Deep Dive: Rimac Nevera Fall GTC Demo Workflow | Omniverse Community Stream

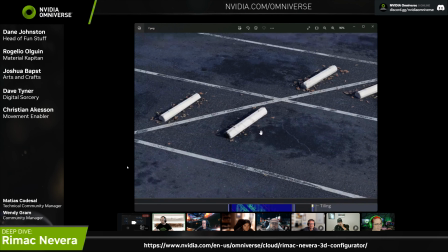(16:28)
And you can kind of see it's just all kind of compositive in there. That's just one mesh with one material on it. So it's a different way to do something that's, complex, but it's actually relatively painless and easy to do and create.
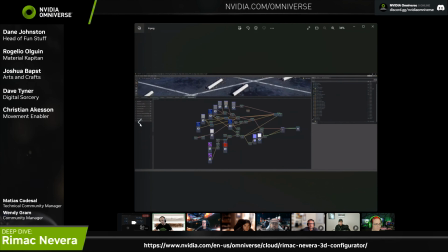(16:39)
So I was super excited working on this content. And here you can kind of see an example of this graph. I'd say the graph has a lot of detail, but it's not really complex. I think anybody who's here watching this can totally do this themselves at home on their workstation.
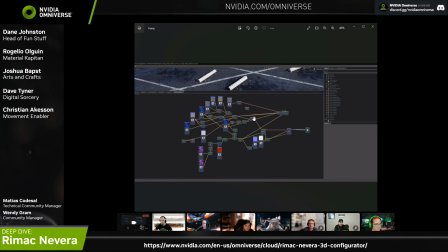(16:54)
We've got a lot of great documentation online, and a lot of this translates well between Blender and Create in terms of how a shader is sort of structured and set up.
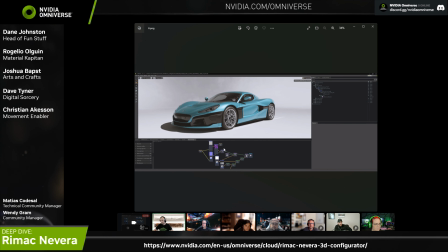(17:08)
And then another example I wanted to show
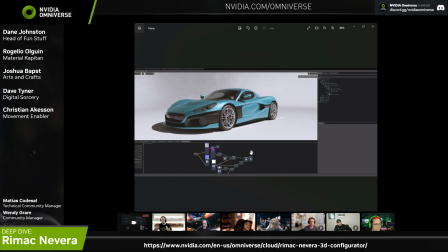(17:11)
was a sort of a different environment where we really wanted to show off the car in sort of a white cyc environment, which is like your typical photo studio environment where there's a nice sort of white cloth sort of draped back behind the car to
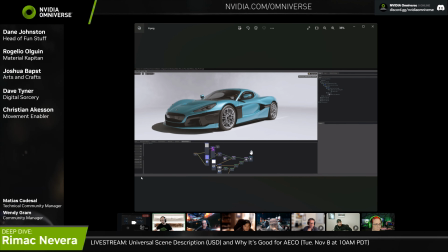(17:25)
get really nice bounce lighting, and the photographers and cameramen can set up their lights in really specific ways and get nice beauty renders. And so in this environment, what's kind of interesting about it is we actually wanted to shine a large light down onto the car.
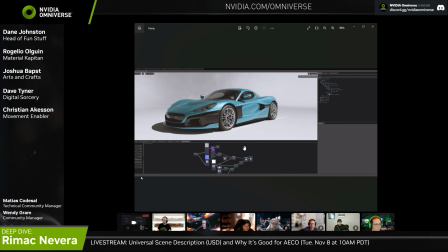(17:41)
But we wanted to sort of be in a dome, so we could really move the camera around from any angle, and we wanted to be this sort of continuous environment where you're always inside of the dome and there's always a light coming down into the car. But we didn't want the lighting necessarily to be bouncing back into the background,
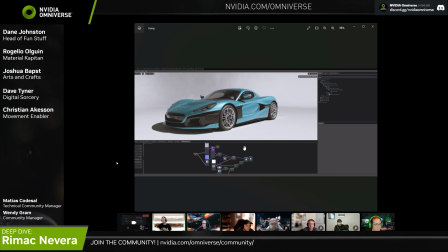(17:57)
sort of like we wanted to composite the car to the background, but we still wanted nice shadows and lighting under the car. So for this material,
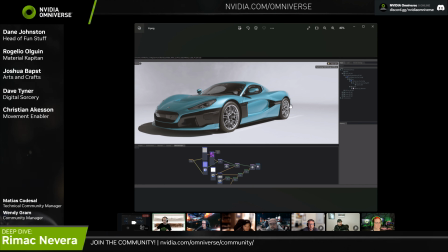(18:07)
we actually are blending from a lit shader set of instructions in the foreground, so that you get this nice shading of the sort of PBR material surface with the shadows being projected under the car.
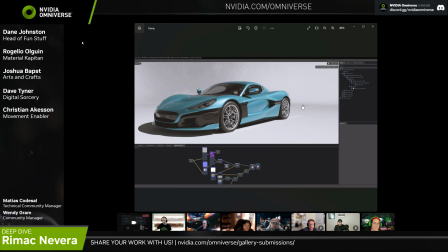(18:21)
And then we actually use another blend map to lerp, linear interpolate to the background where it becomes unlit, and it actually becomes quite like a HDRI image that is then being projected back onto the car.
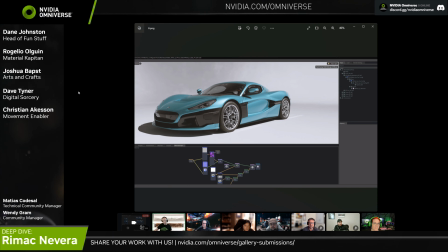(18:36)
And so if I'm going to unshare my screen so I can kind of jump into Create and walk you through a little bit of how that's set up.
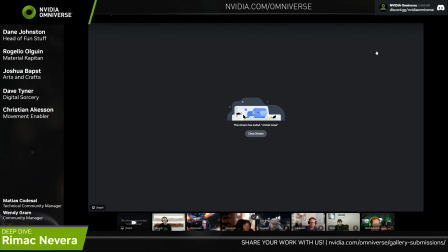(18:41)
I'm going to stop streaming and bring up that Create. Okay, you should see what I'm seeing here. Got it.
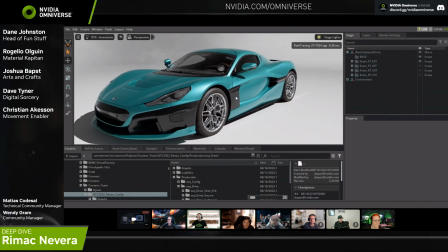(18:58)
Cool. And this is in PT mode, and you can see how fast it's just flying through frames.
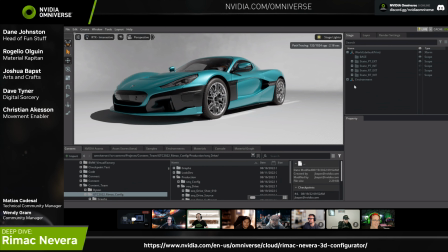(19:03)
Super fun to see that. Let me just go ahead and open the Material Graph. And here you can see I've got my base
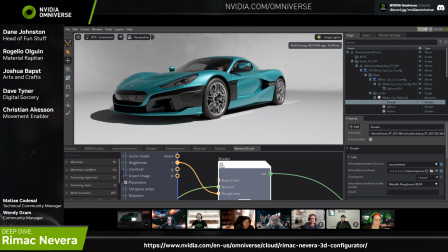(19:16)
BSDF sort of shader, what have you. This is where I'm hooking up my base color, my normal, and my roughness values. And there I'm mixing it. I'm blending it with another shader,
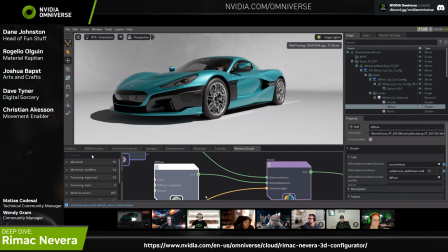(19:29)
which is called a diffuse shader, and you can quickly search for that at home if you'd like, just by typing diffuse, and you can grab this. And basically what this is doing is it's letting me taking this white cyc tiling material that's down here on the ground, and this is probably a little small, so you're probably not seeing some of the detail down there, but it has these tiling textures on it.
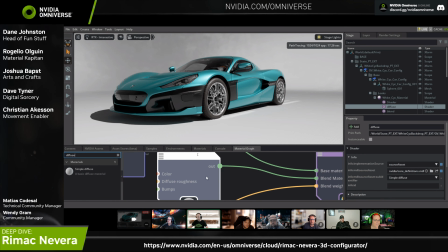(19:48)
And I'm mixing it with a completely unlit material, which is set to black. So that way it has basically no values here in the background.
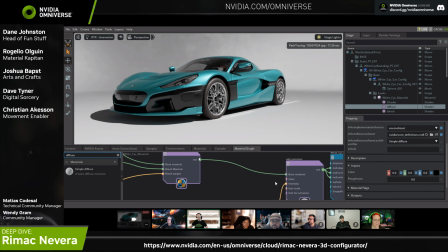(20:00)
And then I'm mixing that with an add emissive shader, and I'm driving that through an HDRI image that I created in Substance Designer.
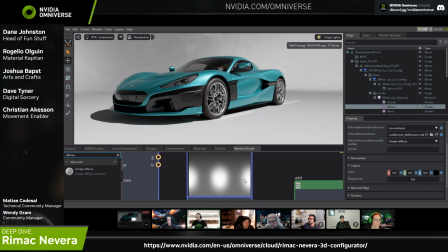(20:09)
And you can do this in a lot of different packages. You could do it in, I think there's a Photo Light Studio, I think is the name of it. I might be saying that wrong. But you can generate these HDRIs. It could be a real image that you took on a camera that you captured yourself and stitched together, or generating those packages.
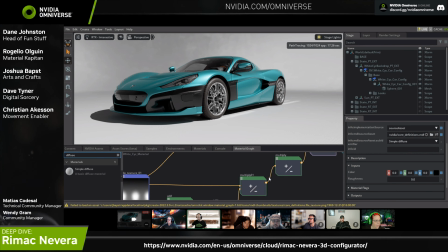(20:26)
And I'm sort of projecting that back onto the background. And here I am just sending it out to my final output.